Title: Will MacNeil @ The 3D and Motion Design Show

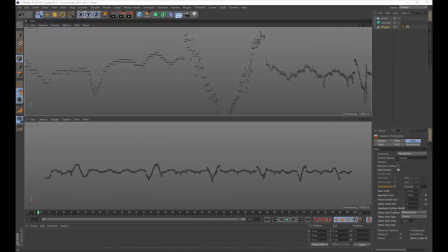(36:00)
So this is something I think is really important whenever you're doing animation, especially kind of data-driven stuff, is let's just see right away what it looks like. So this comes into C4D as a spreadsheet. You are, in fact, able to import three-column spreadsheets, tab-delimited spreadsheets into C4D.
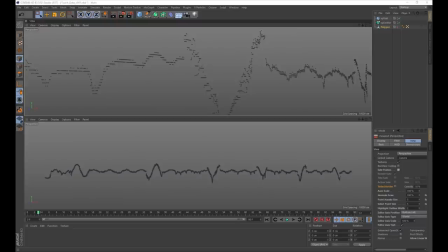(36:18)
And basically what this is looking at here is just time is the x-axis, so from left to right, and then the intensity of that touch is what's going to make it go up and down or the y-axis and you can see if you look at it really carefully that there is
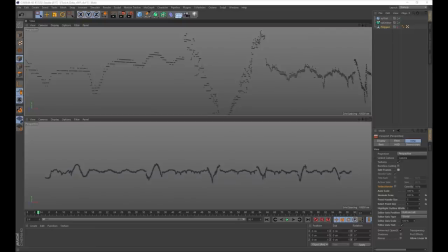(36:34)
a very very clear kind of choreography and rhythm to or meter to this to this whole massage that's about an hour and 10 minutes of treatment there from start to finish and you can see there are kind of moments where you get you know kind of gentle touches and then you get really
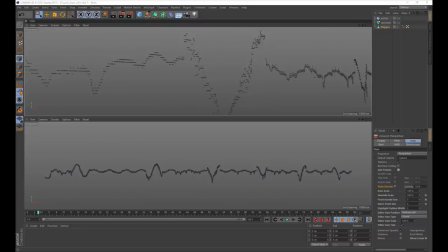(36:53)
strong ones and then you get these kind of big, intense ones. And it is kind of interesting to see that, you know, they really have thought about the timing of all this stuff when they thought out this massage.
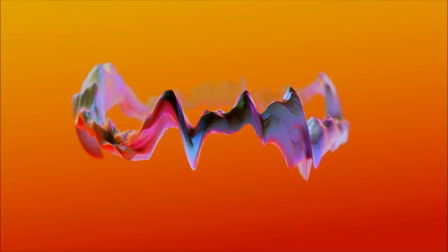(37:05)
We then wanted to take that from being just a kind of up and down wave into something a lot more attractive and interesting to look at. So we made this thing. My daughter calls it the toothpaste crown. And this is pretty much, in fact, just that data wrapped in a round in a in a torus shape.
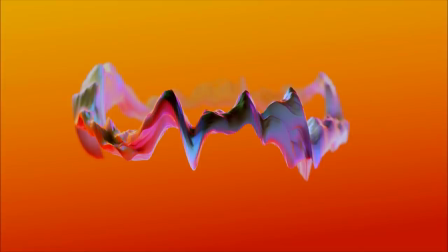(37:22)
And then with some other interesting kind of elements added to it. So I'll show you what those are now.
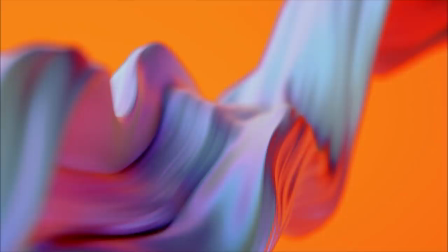(37:29)
Basically, we wanted to get this kind of art-directed sense of massage into this, like you really are kind of being touched and your skin is being kind of squeezed and twisted and kneaded. And we're trying to figure out how to kind of make the data drive that. So I showed you the data plot that came in before.
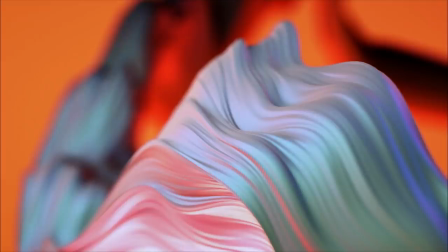(37:46)
What we ended up doing was building a system where we could have that also interpolate between a few different kind of base shapes.
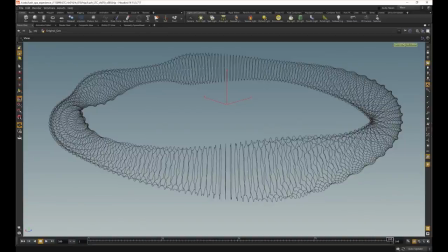(37:57)
So, by the way, the whole sequence was made in C4D. We just built some of these base shapes inside Houdini.
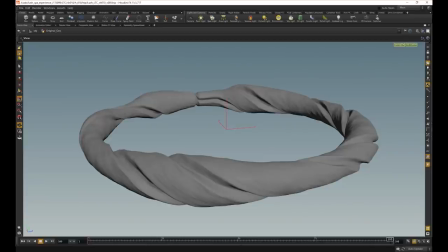(38:04)
So, I built base shapes like this one, which kind of represent different types of strokes that the massage therapist is going to apply. And so, you have kind of the little jagged ones and big deep ones and then these kind of rough twisty uneven ones.
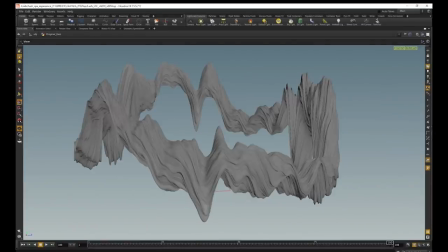(38:19)
And then when you apply the data you can kind of mix all these together. So basically depending on the intensity of the values we could apply one different type of stroke over another one.
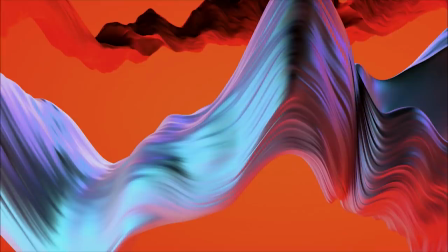(38:30)
And so you can see here you get like in the background that kind of really sort of rough mixed up one and in the foreground you get more of these sort of smooth ones. And we just basically morphed between those depending on the intensity of the data that was coming through at that time in the massage.
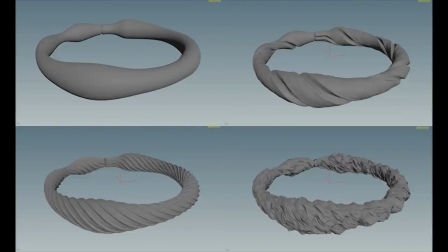(38:49)
You can see there the four different ones again.
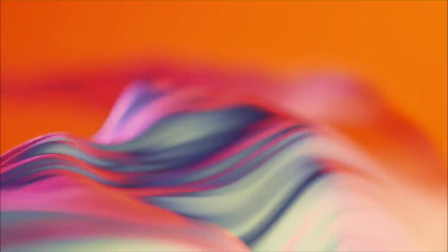(38:52)
Basically, you kind of morph between them using time as your kind of animation, your kind of terminator of animation, and that's what you get.
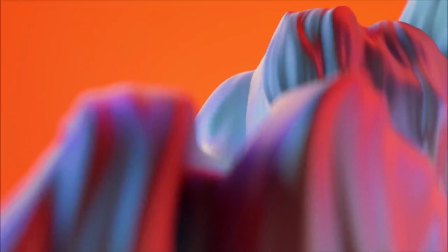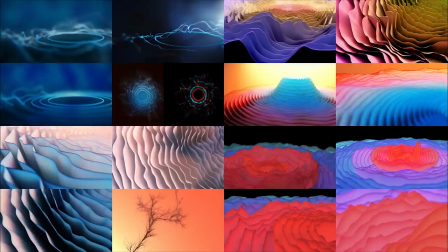(39:06)
The next one is the brainwaves, which I did as well. I mentioned earlier about this Pinterest board, about how many different crazy ideas there were that we could try. And you can see how many different things I tried before we zeroed in on one of them. For a long time, these are my style frames, by the way.
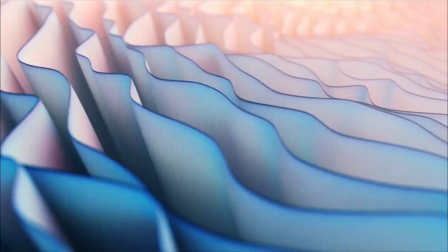(39:25)
For a long time, we were going to go with this, which is kind of this sort of underwater fish scaly kind of thing. And we liked it and we had it animating really well, but we agreed at the end that it wasn't really feeling like brainwaves. It was feeling like something quite different.
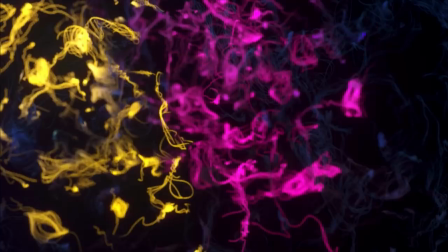(39:41)
So one of my colleagues at the Mill, James Lee, did some tests and built this setup quite quickly, just basically taking a brain model and, you know, a 3D brain model and firing particles inside X particles around inside it and generating trails from where they went.
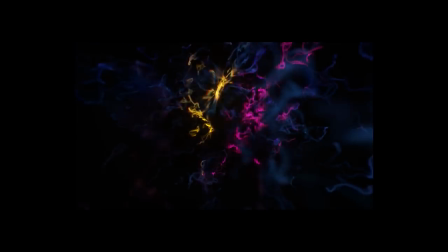(39:58)
And as we looked at it, we thought, yeah, this actually feels quite a lot like neurons in the brain.
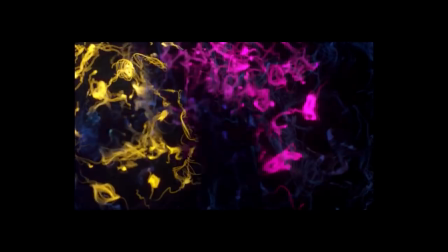(40:04)
And, you know, that was something we really thought was effective for this.